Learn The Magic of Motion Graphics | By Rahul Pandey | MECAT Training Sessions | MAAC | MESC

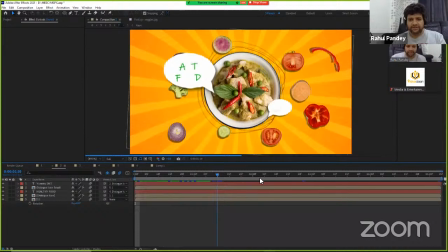41:20 Moving ahead, I will take it to this second stage where you can see the graphics are added.
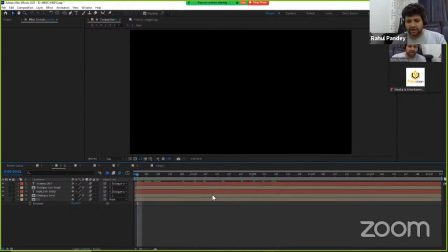41:28 So you can see this is how the graphics were prepared,
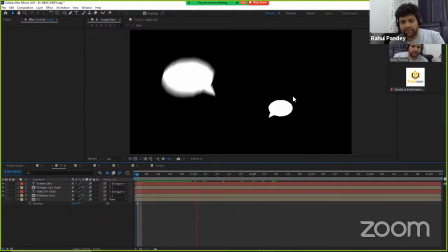41:32 and these are the content where like the dialog box appears from the graphics, and then the text appears over here. So the second most important thing is to add the text which has been added, and there are some random animation that has been applied.
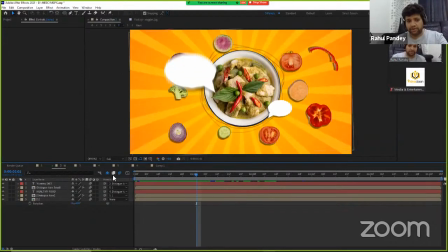41:48 And if I enable all the motion blur, it looks perfect. So as of now, I will just avoid motion blur.
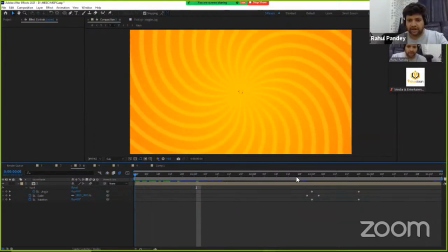41:54 So this is just single layer that has been created.
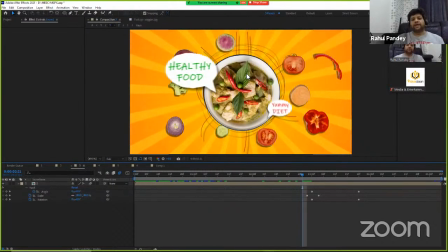41:58 And after this, we have to cut from this shot to the next shot where the delivery boy is seen.
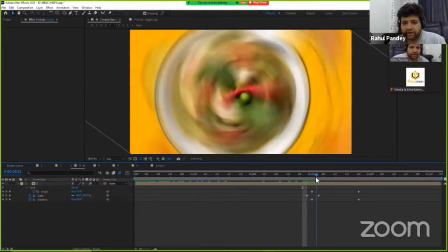42:05 So that's why we have added an effect over here. And here you can see there is a zoom in, and then there is a fast rotation.
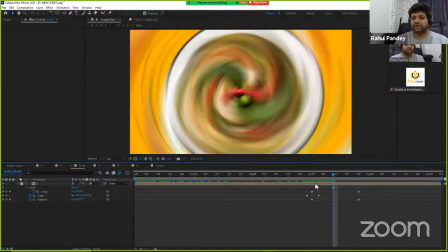42:12 So this symbolizes the rotation of the delivery boy ka scooter ka wheel.
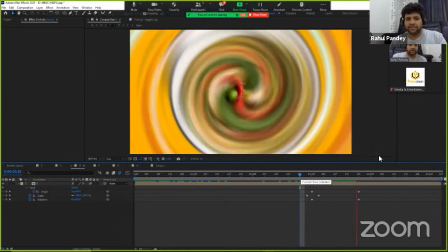42:17 And that's how this is actually coming.
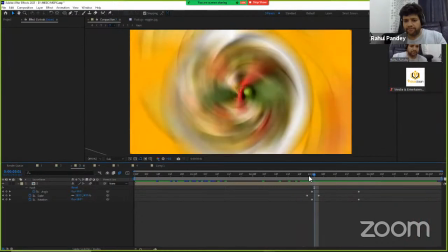42:24 Okay, so this is what we have.
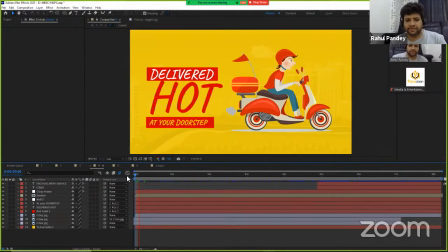42:28 And apart from this, we have created this second part where you can see that the scooter has some movement,
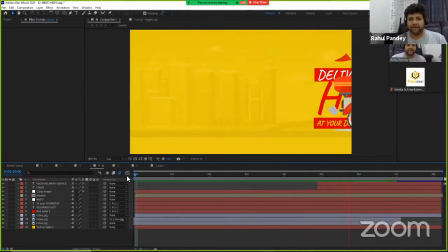42:36 and then the background, the buildings are moving, and then this simply moves out. So here you can see that there is the stroke that appears over here, and I have applied a stroke effect into this. So this stroke is being animated, and that's how the text appears along with the
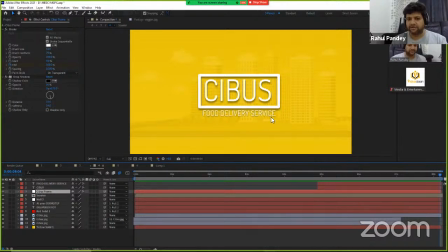42:58 along with the frame, and then this food delivery services appears. So as I was talking about the drop shadow effect, you can see that there is a drop shadow that has been applied behind the text. The reason is because the color of the text is white, and apart from that the background is also yellow.
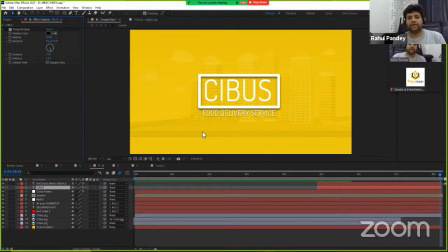43:16 So both of them are actually in lighter zone. So that's why to separate it from the background, I will just keep it to I will enable the drop shadow. And in the same way, the food delivery services text also has a drop shadow, so that the text can be separated
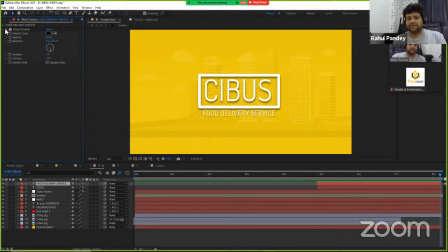43:35 away from the backgrounds, and there is a certain depth that has been applied.
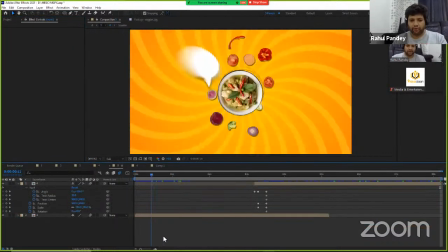43:40 So when we combine both these two outputs together, this is
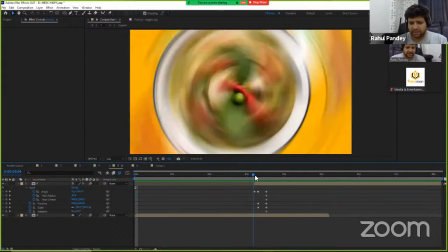43:47 how we are going to see is the transition still does not appears in a perfect way, because we still needs to work in this.
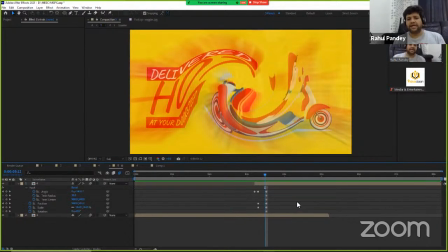43:54 Because if I talk about this frame, you can see that the entire content seems to be distorted, which should not appear like this. The transition has to go in the wheel of the scooter.
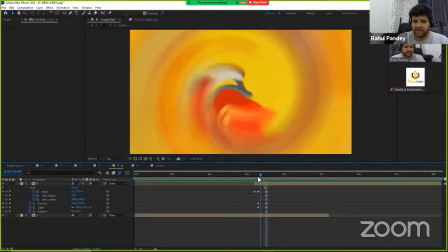44:07 So we will have to sit for like at least 30-40 more minutes to just solve this out,
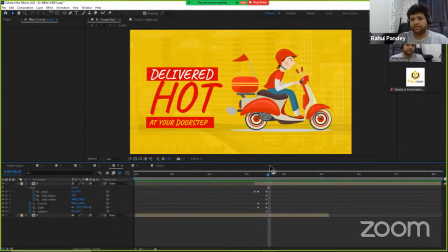44:14 so that it actually goes into the scooter, and then we zoom out, and this is what we see.
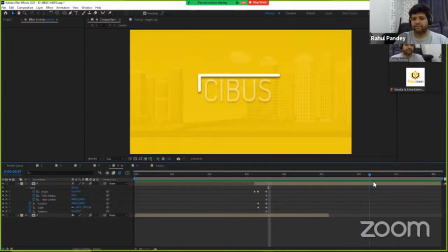44:20 So the scooter moves out of the frame, and then the name appears.
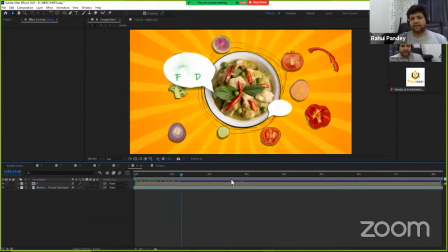44:24 So this is how the motion graphics are created by using you can use multiple images, you can use various colorful graphics, you can use text, and like some inbuilt elements as well, which are available with
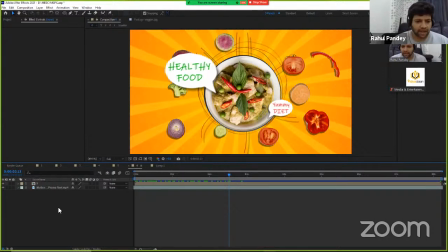44:40 your software. So, and after that, you can simply add any kind of music.
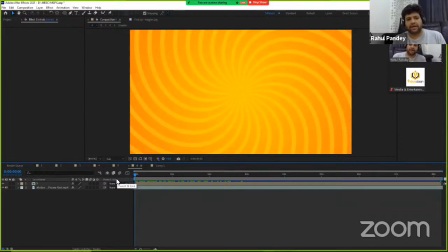44:46 Like the music is something which we an artist who is preparing the motion graphics is not responsible for the music, but like for the sake of adding it, this is we have.
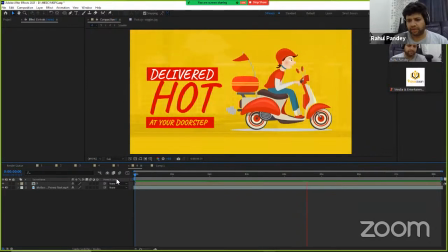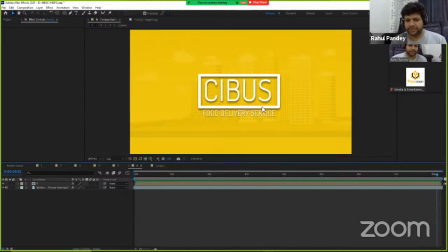45:05 So that's it. Any questions from anyone? So please feel free to share it.